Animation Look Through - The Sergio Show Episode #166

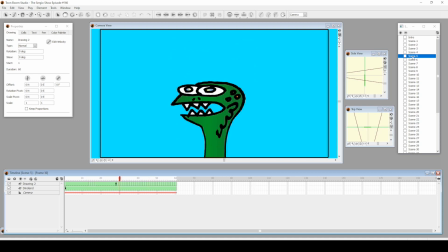2:43 I loved how it came out at the time too because it also if you noticed They're all just grouped together,
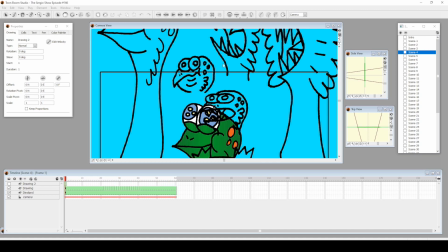2:50 you know i didn't do like the classic animation thing where i got different individual drawings
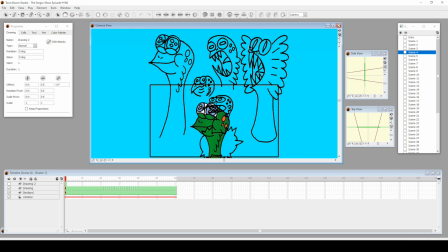2:55 i just i tried my best and tried to like guess what the next pose will be and drew it all in one sheet of paper then scan it then line it up into the the software um it makes the drawing next to it look a little bit off but with the tools that i have here i can just alter it a little bit so it was a way to save
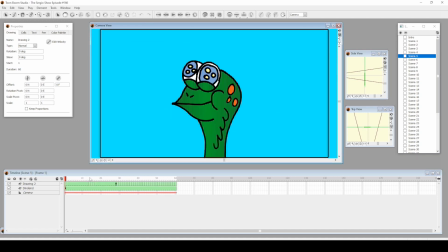3:14 paper but still get a little bit of a hand-drawn look to it so you know i took this then I took that one of the drawings put it here another one put it here just the head because the neck is the same and here and here and then
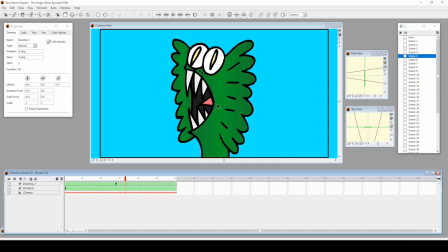3:34 I'll get to it see there were all different sizes so when I copy and paste to get it to look a little bit more even you see so it goes from here to a stretch even though think the drawings were very different sizes it would look like that after stretching it but it
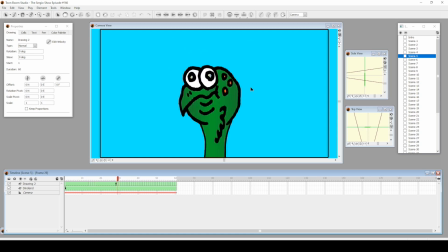3:54 would result also in the outlines looking you see how this outline looks thin compared to this if you took a drawing with a different kind of size outline because of the size of the drawing making it go from thin to thick and there was no way for me to really shrink it because
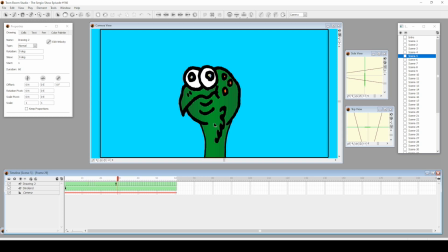4:11 it became a brush tool once I vectorize the hand drawing in of it was there there there in the so yeah so it was doing that and this is just all one drawing but I wanted to give a little bit of movement so I made it boil so I took this copy and
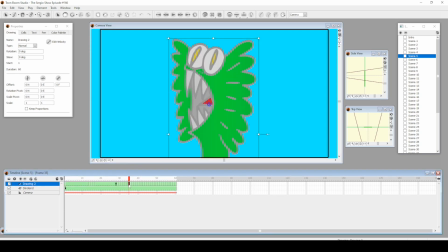4:29 paste it in its own little frame then I will select all
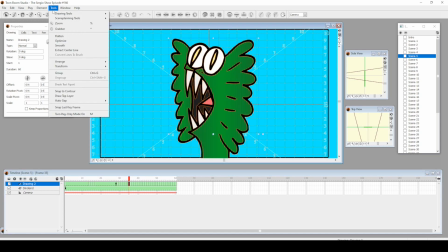4:34 go to tools and then click on smooth and then it would give what you see this smooth version of this so it's like the original hand-drying this which is like then then this smoothness then i cycle it and boom a
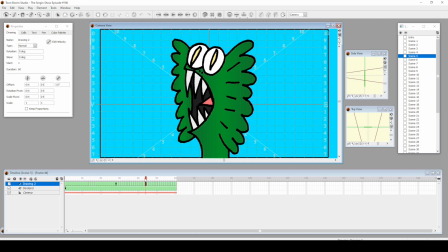4:50 nice boil that was cute dinosaur
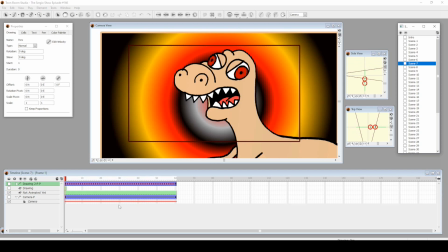5:01 surgeon yeah these are like a couple of shots of just dinosaur sergio and you go look at this look this t-rex right here
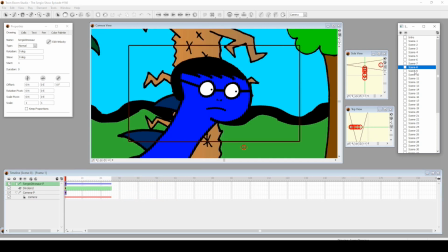5:11 this t-rex looking character all right so like for this shot yep this t-rex running
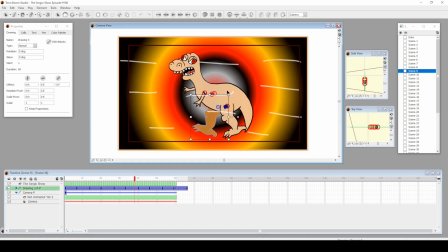5:18 i didn't rig it that much because it doesn't have any knee joints it just had leg joints i took drew one leg copy and paste in its own layer this is also its own asset layer body part as you can see here and then it was just like do do do do and
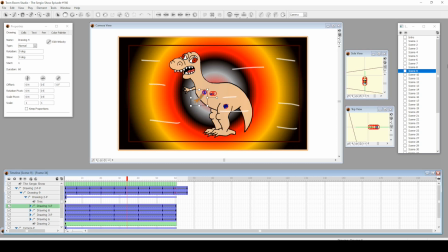5:35 to give it making like it's running without I don't want to draw complete background for this just supposed to symbolize that this guy's running after you took one layer and it's just lines I think these lines are as
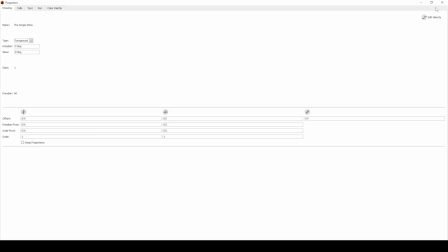5:52 you can see this is the properties of tomb boom where it tells me what this drawing is about which I said to
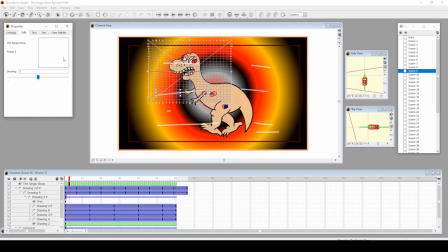5:57 foreground and cells it's it's white all we got here yep this was a gradient of white very thin white to nothing I think and
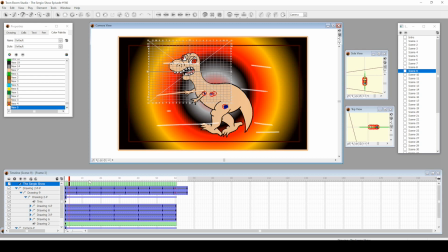6:17 I just drew random lines a giant line line with the brush tool and again cycled it there you go another reaction shot from dinosaur or Sergio
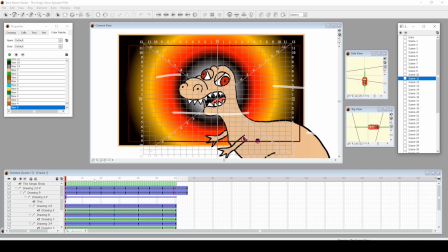6:33 so coming after me I took like again I took the previous scene and I think I just popped it in here and just
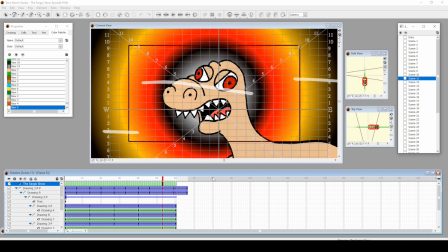6:42 repositioned the camera this is a time where I was trying to do things really quick I had a goal but no this is funny but um it came out very
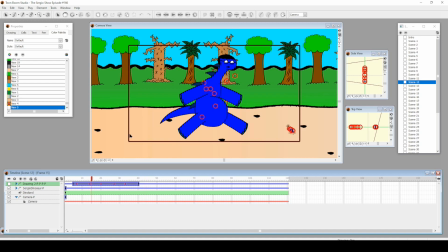6:51 well this episode it was still fun